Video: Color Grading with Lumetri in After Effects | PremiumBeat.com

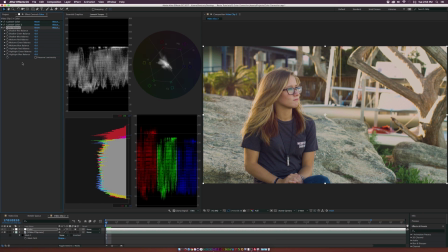And with the Color Balance adjustment, this will give us a lot of control over the RGB and how it's going to affect the shadows, midtones, and highlights. And this one, I'm just going to go ahead and change the midtones because I want to make this look a little bit more golden. You know, it looks kind of, it looks very clean right now, but I want to make it look golden, make it look, make the sunset pop out a little bit more.
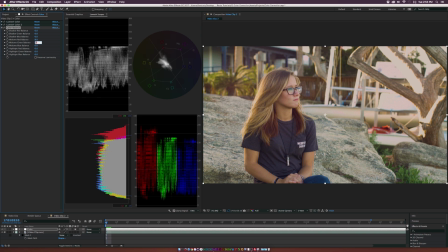So let's go to the midtone red balance, set this up to 8, go to the green, set this down to -5, and go to the blue and set this down to -5. And now we're getting that golden look. Her skin tones are starting to get a little bit out of control in my opinion, but let's go ahead and boost up the contrast even more.
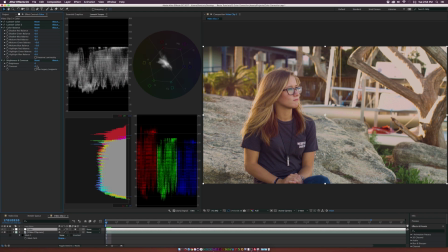So let's go to effect, color correction, brightness and contrast. Let's go ahead and push up the contrast by a little bit, maybe to like 35, see what happens here. And it's making it a little bit more dramatic. So let's go ahead and maybe bring down the brightness just by a little bit because it's starting to get a little bit too warm on the skin.
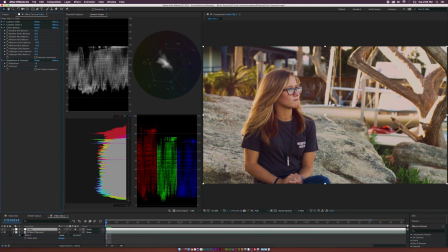And we'll just bring this down to like -4. And that looks just fine. Let's go back up to effect, color correction, hue and saturation. Let's go ahead and start fixing up some of these, you know, really saturated pixels in the face here. So let's go to our hue and saturation. Let's go to our control channel.
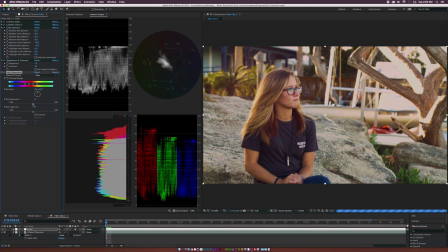Let's go to the reds and let's desaturate the reds just by a little bit to like -15-ish. And this should help pull out all those reds a little bit. And then under the magentas, let's go ahead and set this down to like -45.
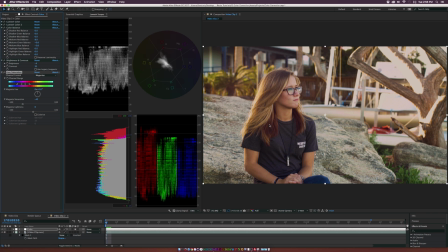So they'll kind of help take out the purples in the image a little bit, and especially on her face. And now we're at the part of the clip where we just need to start making small adjustments. So let's backtrack a little bit and go back to our color wheels. I like to make the blues pop out a little bit more and make it just a little bit more natural in my opinion. So let's go to the shadows and just pop out the blues by a little bit more than what we already have.
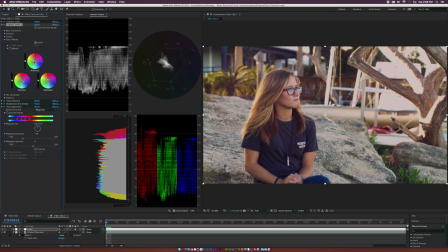And let's also go to our midtones over here. And let's just kind of make this a little bit more natural by putting this more in the green a little bit. And what's going to happen is we're going to get this more of a neutral image here, a little bit more dramatic. I think this looks nice. However, the shirt here is a little bit too blue. We're starting to saturate just by a little too much, but the rocks look good.
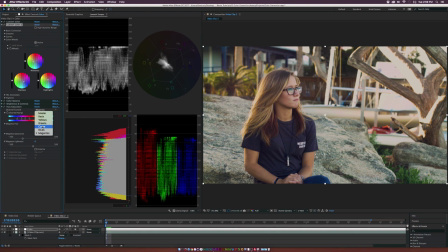So let's go back into our hue and saturation. Let's go to the blues. And let's desaturate our shirt by a little bit. So as you can see, we've set it down to -40. And now the shirt is less saturated blue, and we're starting to get this very natural look.
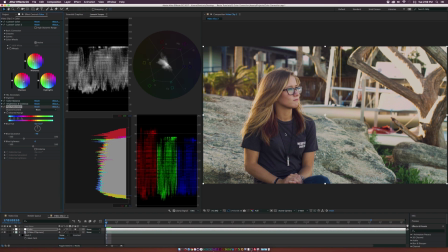And we still looks like we have this nice golden hour. Skin tones look beautiful. And, you know, we have perfect data here. We have nothing clipping over 100. Nothing's pure white. Nothing is pure black. And we kind of created this nice sort of film look.
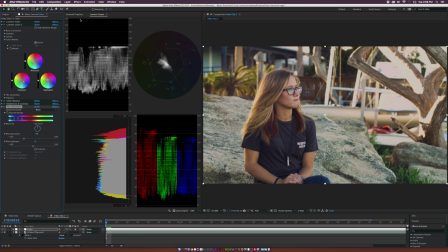We have nice colors. I like colors. I think it looks nice. And then the last thing, let's go up to Effect, Blur and Sharpen, and let's add the Unsharp Mask. And this will help sharpen up the image by a little bit. I wouldn't touch it by too much. I'll leave it where it's at. And then let's go ahead and do one final look at our skin tones here.
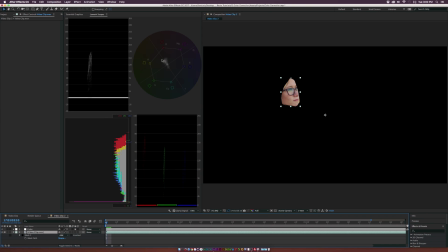And you can see we have very close to natural looking skin tones. We have nothing peaking over 70. So we have beautiful highlights on her skin. Our colors look good. So let's go back and keep this at our final image.
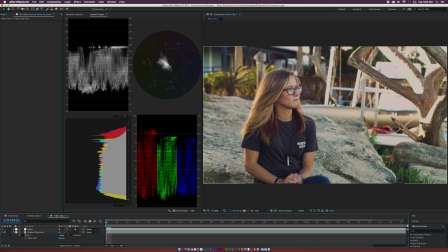So this was a quick overview on how to use these scopes and how you can use these color filters to create pretty much any look that you want. However, I mean, every clip is going to depend on what you're doing. You're going to have different lighting situations, different exposures. So you're going to have to keep that in mind. But for the most part, you should be able to use all these tools that we used and make small adjustments.
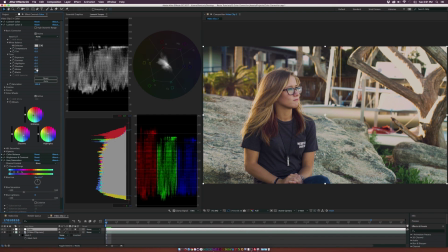You might need to do some more basic corrections with the highlight shadows and blacks and whites. Just keep that in mind if you do that inside of After Effects. So those are my methods for color correcting video inside of After Effects. So I hope you guys enjoyed this video.
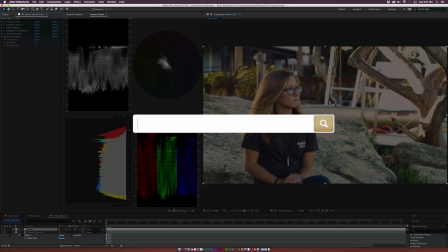For more tutorials, please be sure to check out our blog at premiumbeat.com. And if you're in the need for royalty-free music, we have a huge library full of great music for your projects.
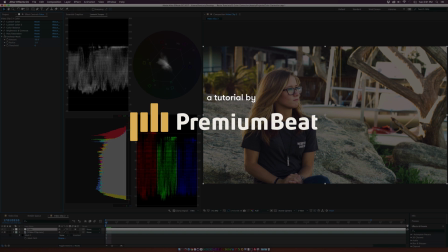And once again, thank you for watching this video. And this has been Joshua Noel from premiumbeat.com.